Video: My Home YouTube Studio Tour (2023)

Woke up to the biggest snowfall that we had of the year overnight so you know that's fun but that means all the plans I had for making a new video are out the door because I needed to actually go somewhere to do that I'm not I'm not going anywhere in this weather so instead once I finish shoveling all this I'm going to take you inside show you the studio build out that I am working on so very much a work in progress but I wanted to do a few different parts as I build it out to show you what I'm working with, why I'm doing it the way I am, and really it's just to make me the most efficient I can be. And there's a few key things I've been using in the space that make it the most efficient for me and just exactly what I need. So let's finish this up.
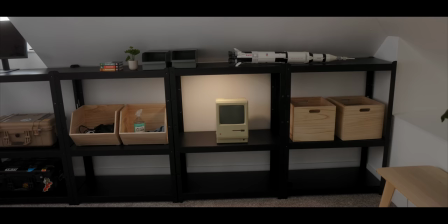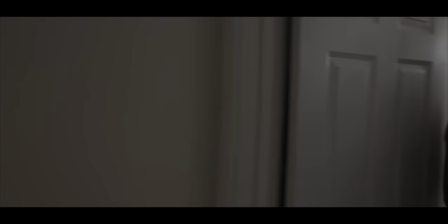55s
All right, welcome to my studio.
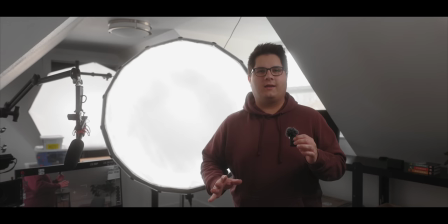58s
Very early stages, definitely not finished, but the main purpose of this space is for on camera and filming.
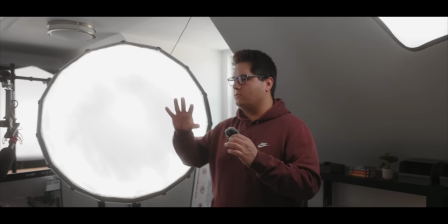65s
So it's nothing that I need to build out to be super dynamic this is a room that I want to kind of stay the way it is and that way I can
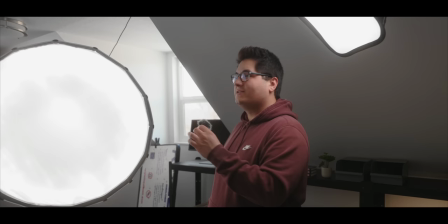73s
flip a switch start filming and basically be more efficient and so far I'm liking it now this room is kind of
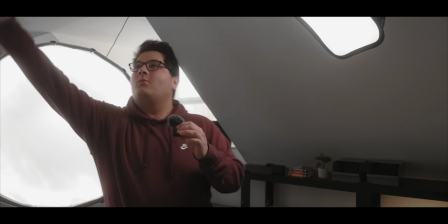81s
weird so this house is very old and this is I think used to be the attic at one point so we have very sloped ceiling on
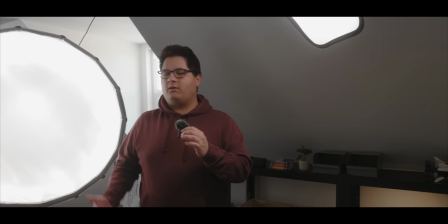89s
every single side there's not one place in here that is not a sloped ceiling and at first I thought that's going to be an issue but so
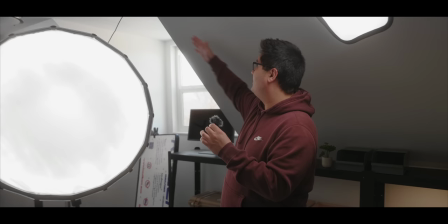97s
far it's worked out okay. The main issue is that when I have lights like this that take up a lot of space well I have a sloped line so there's not a lot of
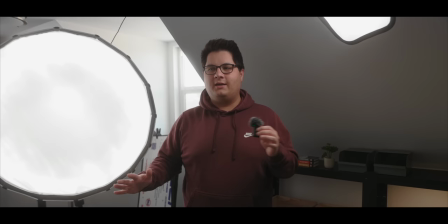105s
you know walking around room but like I said this is mainly for just filming so as long as everything is set up I'm not
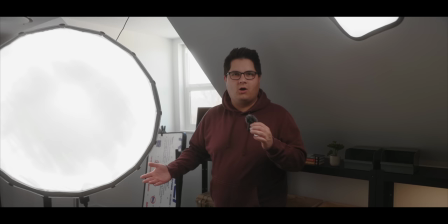111s
too worried about that I'm not worried about what it looks like while I'm not you know on camera. Speaking of on camera let's go and jump to this setup and I'll show you what it looks like. Okay, so this is the new on-camera setup. And I wanted this to look pretty homey, pretty clean. I didn't want it to be like industrial or really dark or anything like that. I wanted it to look like a house because well, that's what it is, this is where I live. And at the same time, this is my studio.
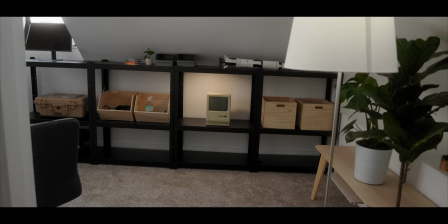137s
So there's a few functionality items that I wanted here as well that I figured I'd just keep in the background.
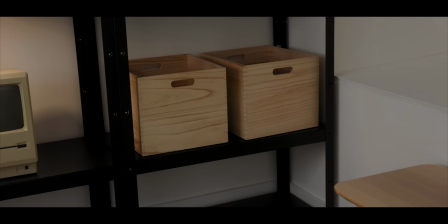142s
Mainly this whole rack system. I got it at IKEA, I'll leave a link down below. and in the parts that you can see well I have you know for instance the Macintosh and I have a few bins but those are also storage and where I keep a lot of things and over time I'm going to build out even more to do things like be camera storage and a charging station which I just haven't had time to do just yet but that's
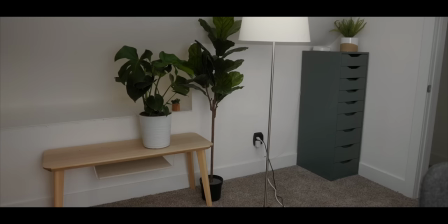161s
what these racks are going to be but I also you know I think they look pretty decent so they're in the background there and then on the other side I have some plants which I just like including I think it gives it a little bit more of a fresh open air feeling even though I'm kind of in what feels like a dungeon sometimes but the key thing for this setup for me was making sure that I can flip the least amount of switches possible to get up and running because for me if I'm being completely honest this part you know sitting down and talking to the camera is the hardest part of making videos it's the thing that I kind of dreads not the right word but it's just it's just tough for me sometimes I just have to give myself motivation to get here and start recording and one of the things that was always a hindrance to that is having to set up all the lights having to set up the microphone set up the camera and everything so having a space where I can you know just flip a few switches and be ready well that was important to me and luckily that's where the lighting comes in because that is the hardest part for me it's what takes the longest to dial in and it's honestly never dialed in like right now I'm happy with what it looks like but I'm positive I'm going to be making even more changes but getting the lighting at least semi-decent is important but one of the things that is letting me get there is aperture lights now I'm sure you've heard of aperture but that is kind of what's running the whole studio here and there's a few key lights that I'm using that make this setup possible. And when Aperture heard that I was working on this new studio, they reached out, asked to send over some lights to make this easier for me.
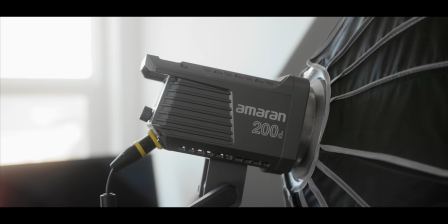241s
And while I'm loving them so far, my main key light, which you're seeing here, you know, lighting me is the Amaran 200D.
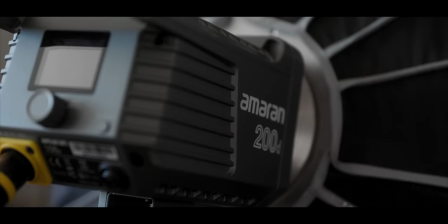248s
And I think my favorite thing about this is first the price. It's very affordable, but you're getting a very bright and very good quality light out of that.